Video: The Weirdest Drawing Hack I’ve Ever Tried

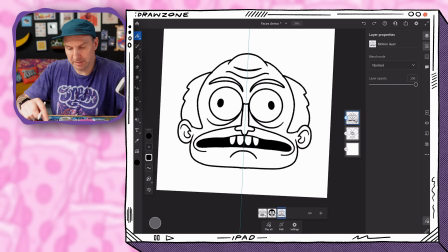12:19 This is kind of a fun little guy here, right? I'm gonna color in these eyebrows.
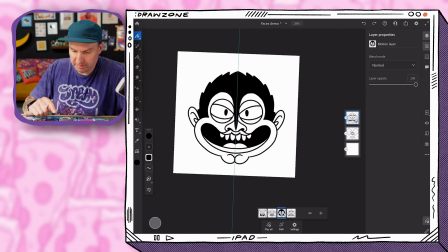12:24 So we got that silly guy. Got that. We did that.
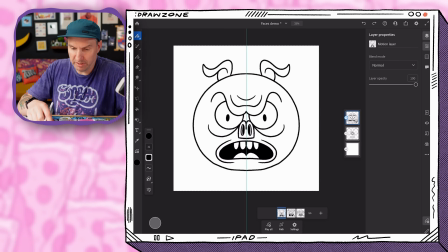12:29 I don't like that second one, but you know, it's about the journey.
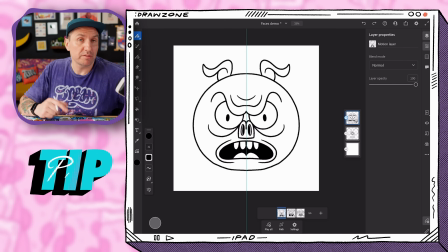12:36 So we could, if we wanted to, if we do, I'm gonna play this and see where we are.
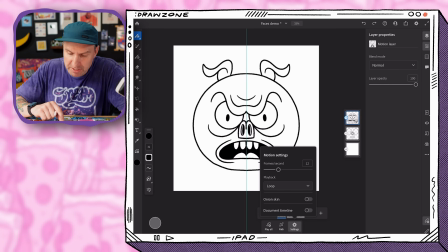12:41 It's going a little fast. I like to do these at like 8 or 10 frames per second. I feel like that's a little bit less chaotic.
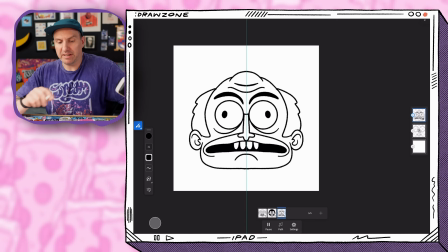12:51 And you can see it's got like a weird kind of fun rhythm to it because the eyes and those teeth stay the same.
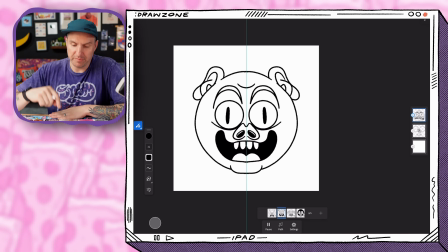12:59 And I like the way the eyes are going all over the place too. It's kind of fun. So I think one fun thing is the ears sort of go all the way down,
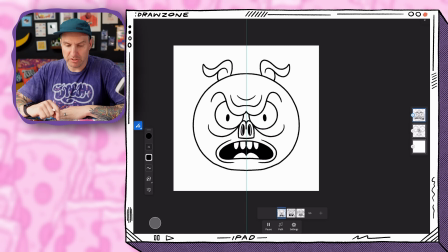13:07 but I think we can add a little bit more rhythm by trying to move the width in and out a little bit.
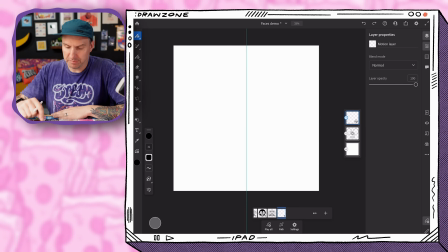13:15 So let's go ahead and do another one. Let's turn onion skins back on. Let's turn our eyes and mouth reference back on.
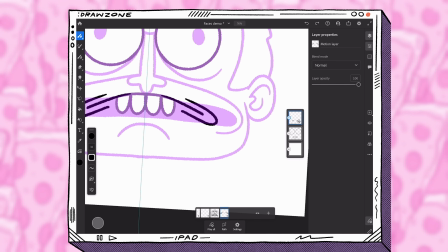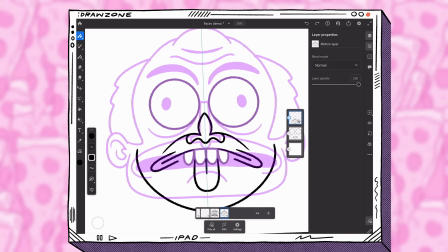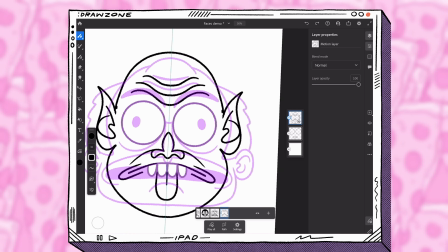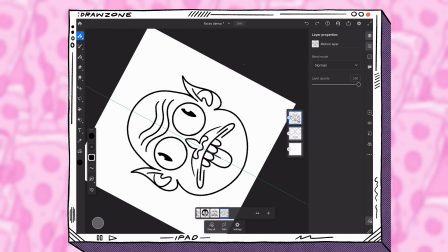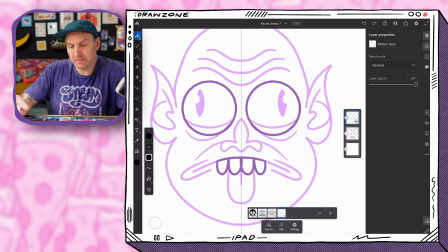13:46 One thing that I think is fun is to bring it to a skull at some point. You know, I can't resist a skull.
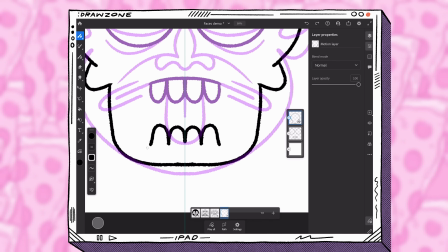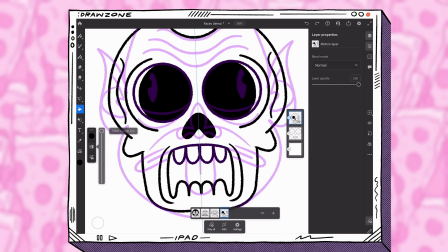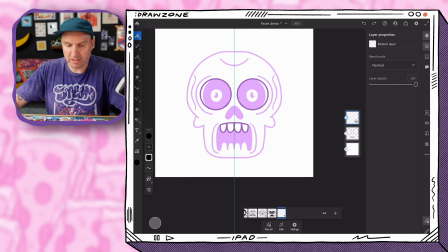14:07 We got a fun skull. What's gonna happen next?
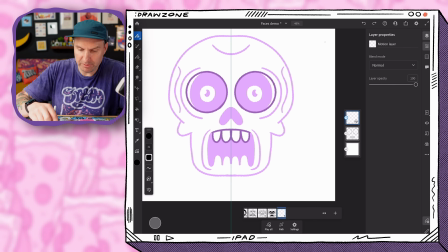14:12 That's the real question.
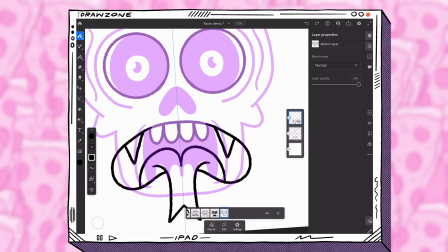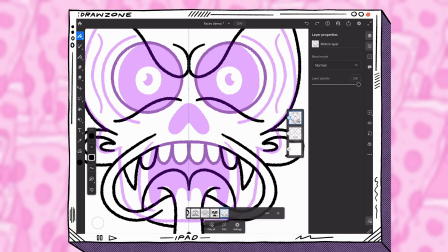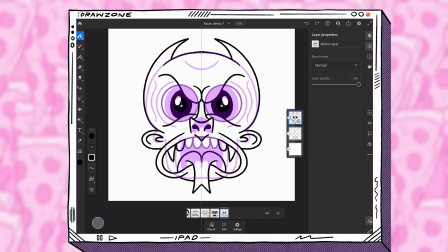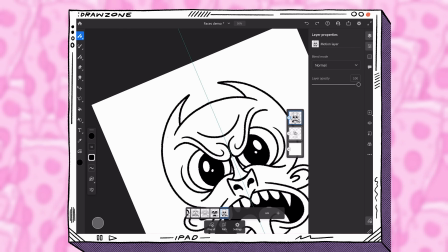All right, let's do another one.
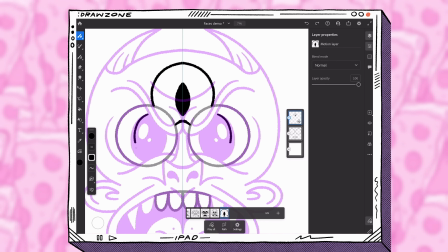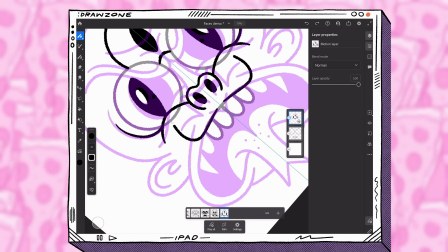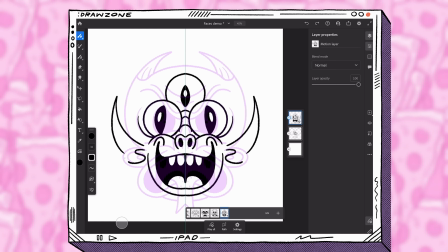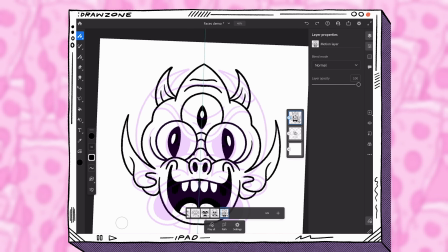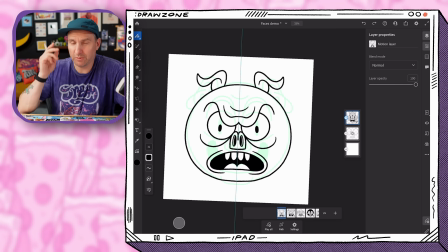15:09 because we want to loop back to this first one, what I like to do is duplicate this frame
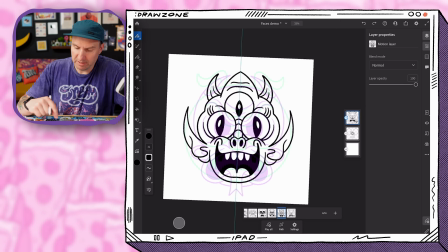15:19 and drag it to the end, and then put a new frame in between.
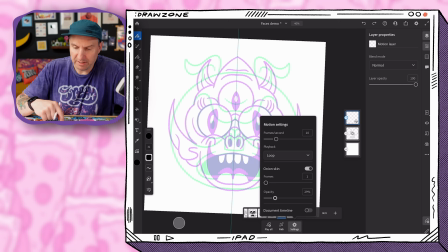15:23 I can use the colored onion skin to like see the two different places and maybe
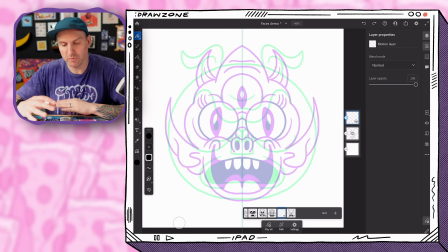15:30 sort of try to tie them together in some way so that the motion feels a little bit more fluid.
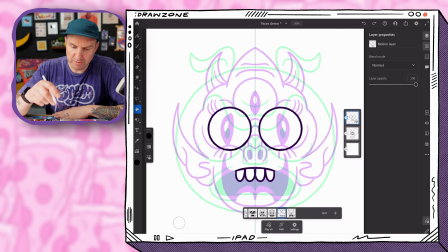15:36 Okay, so what can we do?
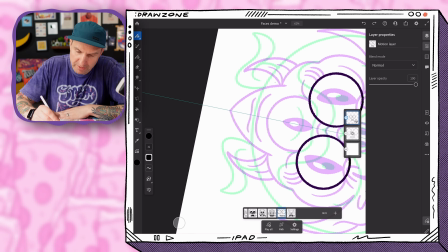15:38 Well, first thing is we can maybe start to flatten the top of this shape.
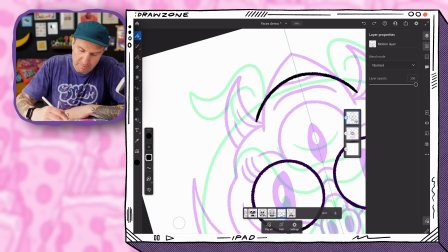15:46 Maybe these
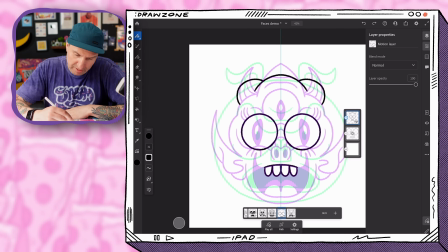15:49 horns can start to come in like that, and then maybe these ears can just kind of come back.
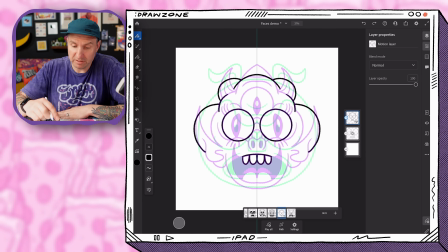16:01 We're getting this like weird abstract shape, and maybe that'll inspire some sort of face.
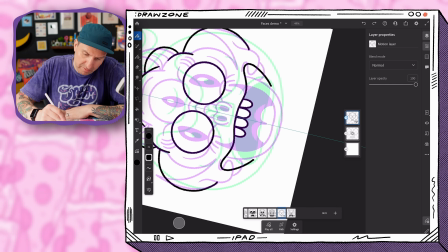16:10 Maybe you can pull this mouth out like that.
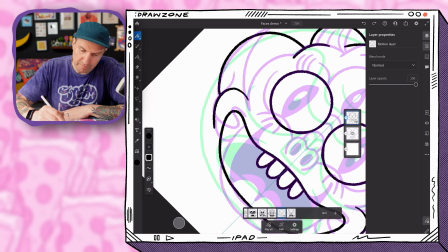16:17 Maybe this part of the ear can kind of be like a cheekish line.